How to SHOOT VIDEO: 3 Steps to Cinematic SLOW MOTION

Now, slow motion is awesome, but if not done right, it can look a little choppy. So here are 3 steps to cinematic slow motion. Now, proper slow motion isn't something you just do in editing. It's something that you need to shoot before you edit. So first, decide what frame rate your project is going to be at normal speed.
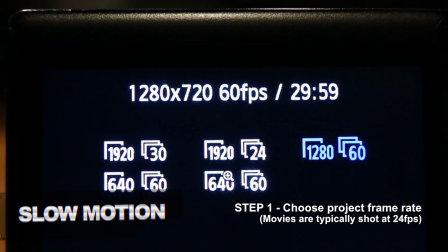(0:20)
Traditionally, movies are shot at 24 frames per second, so we'll go with that for this example. Second, decide on a higher frame rate to shoot your slow motion video at.
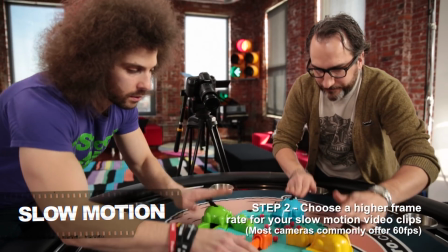(0:30)
By doing that, you're capturing more frames of action which will look better in slow motion.
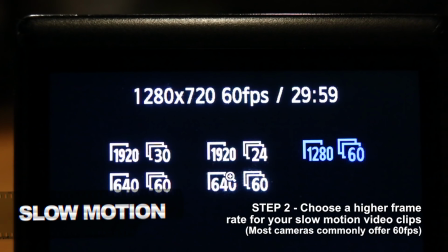(0:35)
Most cameras give you the option to shoot at 60 frames per second, so we'll go with that. Now, footage shot and played back at 60 frames per second will look hyper-real, very video-like, because we've captured so many frames. We can't show you that here because this video is 24 frames per second. But think of your professional sports or your video games. So lastly, create a project in your editing program set to your normal frame rate. In this instance, we decided to go with 24 frames per second, so your project should be the same. Now, when you add and slow down your 60 frame footage in that project,
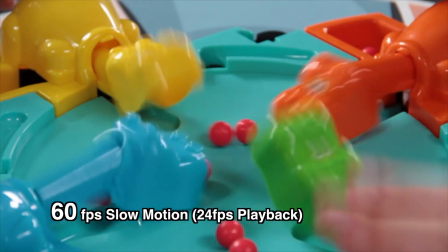(1:13)
it's going to look way more cinematic because you're spreading 60 frames of action over 24 frames in that timeline, giving you a very smooth, cinematic slow motion. The reason footage shot at 24 frames per second and slowed down doesn't look
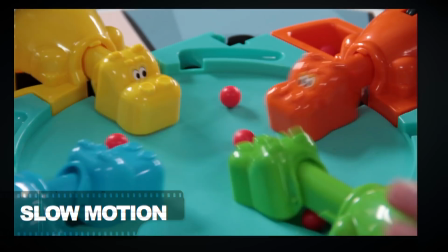(1:28)
as cinematic is because the computer is just duplicating frames to make it slow.
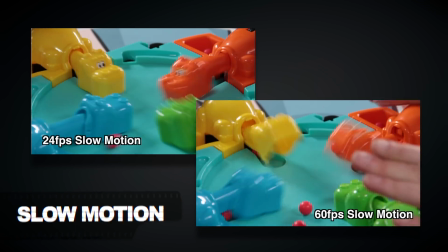(1:33)
Whereas with 60 frames, you're spreading each frame out over the 24. So there you have it. Those are 3 steps to cinematic slow motion. And if you take anything away from this, it's that for proper slow motion, you need to shoot and edit for slow motion and not just try to do it in your editing. And with that, if you're interested in shooting video and editing video, hit that subscribe button.
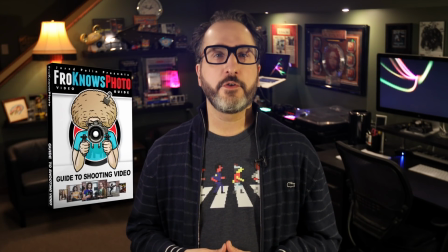(1:55)
But if you want to go further faster, check out the Frono's Photo Guide to Shooting Video and Guide to Video Editing.
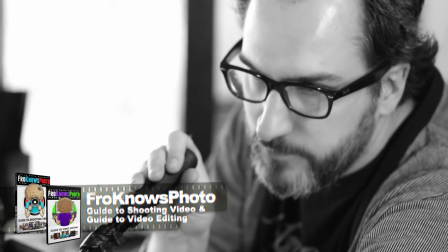(2:01)
I teamed up with Jared Poland from Frono's Photo to create over 15 hours of
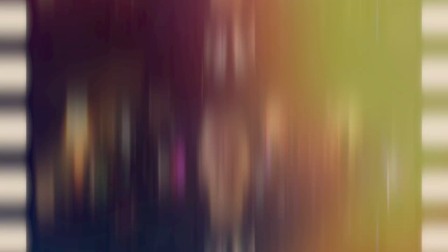(2:06)
comprehensive video instruction to take your filmmaking to the next level. If that sounds good to you, check out the link in the description and I will talk to you soon.